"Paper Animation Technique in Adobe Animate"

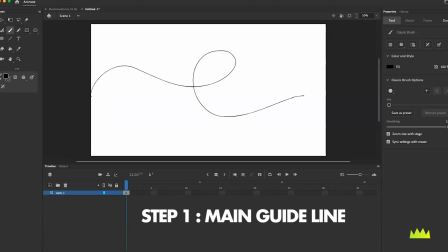We're gonna start by drawing a main guiding line that's gonna guide the shape, the path of our animation. The second thing I'm gonna do is put in a rough spacing concept to try to think about the position of the frames.
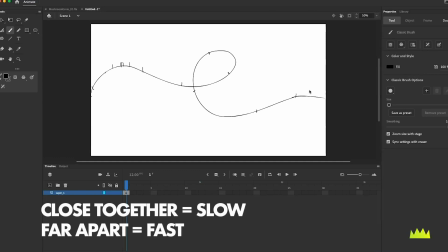And basically, I'm looking for the slow areas and the fast areas, and this is gonna be a rough first pass that actually I'm not going to stick with 100%,
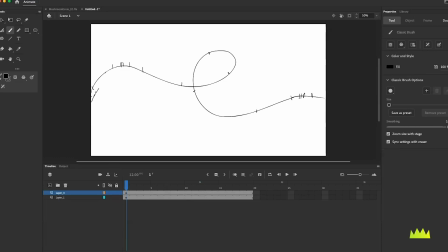but it's just giving me an idea of where I'm going to be stacking a lot of frames. Now, the third step is I'm going to draw another line that matches this line that is going to give me a bit of structure to draw on. And I'm also going to think about this idea of the paper flipping. So I'm basically trying to draw a ribbon that looks half decent here as a guide to draw each of the drawings that we're going to do of all these pieces of paper.
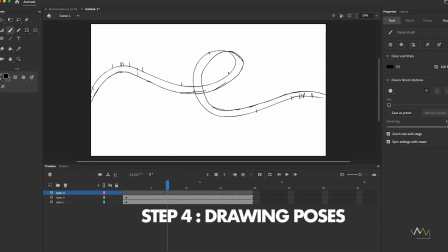Now I'm just going to go into the middle of the scene and create a new keyframe and just kind of jump into the middle and get a first drawing going of what this paper is going to look like.
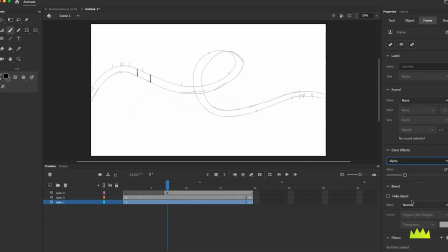And I'm taking my background layers and going into the frame panel under color effects and choosing alpha just to turn that down a little bit. I still want it to be there as a guide, but I'm just turning down that bottom layer ever so slightly. and now
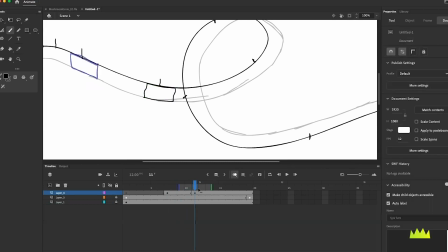it's just really about matching up with this initial spacing that I thought was going to work.
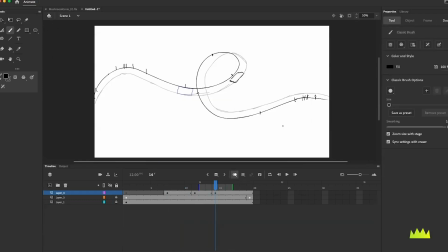So I'm just going in and doing some quick drawings of the paper in each of these poses.
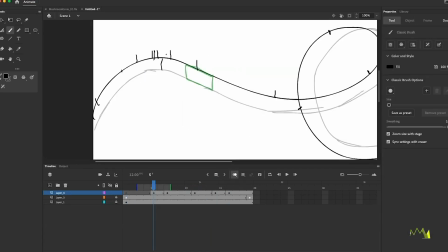So you can be pretty rough with these drawings.
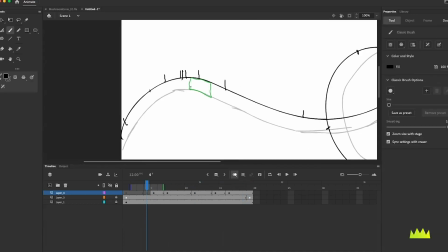I am going to have to go back later and do a little bit of cleanup, but right now I just want to see if my general sense of the timing and the blocking is going to work.
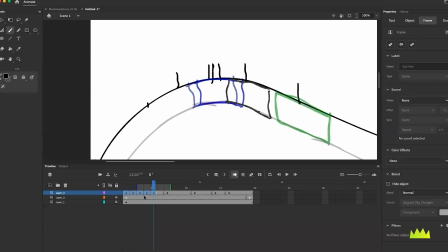And basically I'm going to focus on the slower areas first. So the areas in which I want it to kind of slow down into these arcs.
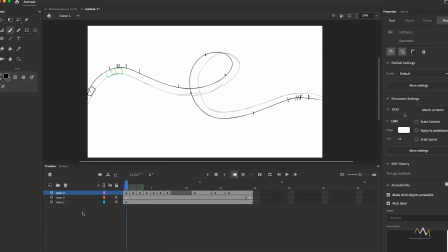I'm going to go in there and quickly kind of duplicate my drawings and add a couple more frames and then see how that's looking with these more spaced out areas.
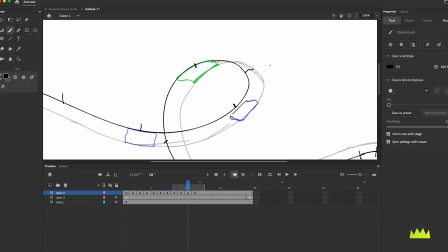Now initially I thought I could get away with it moving really quickly through this looping part of it but as I began to work with the animation I realized I'm actually going to need a lot more drawings to sell the looping effect.
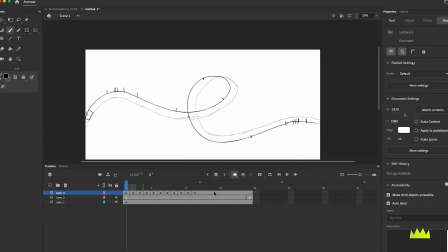So if you want to do this kind of loop-de-loop with the paper, you actually need to make that area one of the slow points.
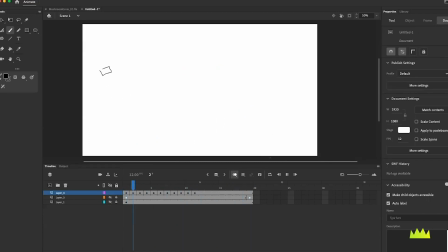And so that's going to mean more drawings to really smooth out that looping feeling and give the effect that the paper is really kind of flipping over and that we're seeing the back of it.
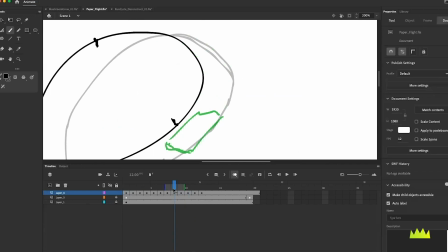So once I realized that my original spacing wasn't going to work, I went in here and just kind of in a linear fashion started to add some more kind of breakdown frames to see if it could look a little bit more smooth and also kind of thinking about the spacing here where now I was realizing this was actually going to need to slow down a bit.
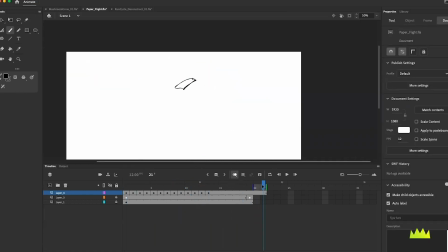I was trying to figure out how much should it slow down into this looping section of the animation and basically what I
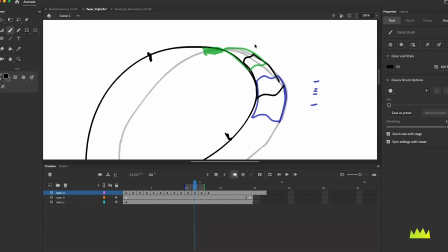realized is I needed to kind of keep it a bit linear and just get enough frames in there so it doesn't look like the illustration is just kind of flipping over
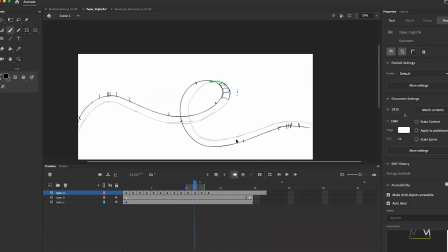that there really need to be enough drawings in there to kind of smooth that out.
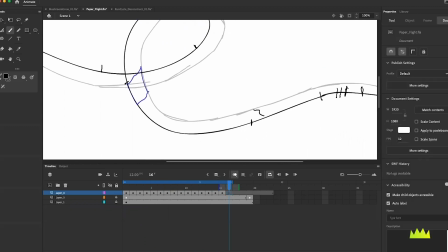So from here, I'm just moving forward and getting some more of these paper illustrations in,
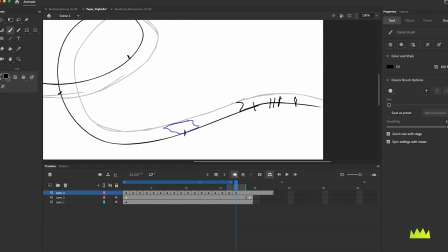playing a little bit with the perspective that maybe it's laying down a little bit flatter. I'm using this kind of S-curve on each end,
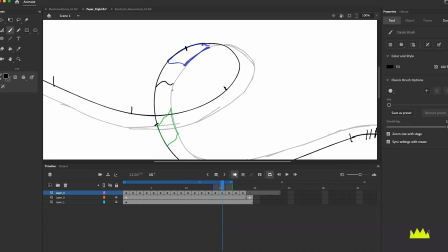and I'm jumping back and forth between this looping section and this faster out section here.
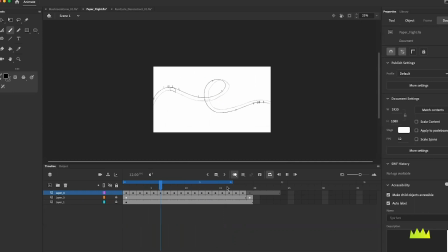And as I'm working through it realizing I just need more frames than I originally thought I would to make it look a little bit smoother and a little bit better.
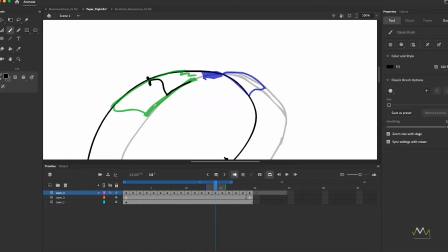But I think the biggest focus here is getting enough frames in there to make it feel smooth, realizing, you know, maybe you're just going to need more than one drawing,
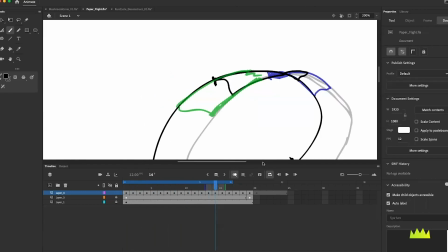maybe you need two drawings of the paper actually in its kind of flipping pose where it starts to kind of flip over and see the back.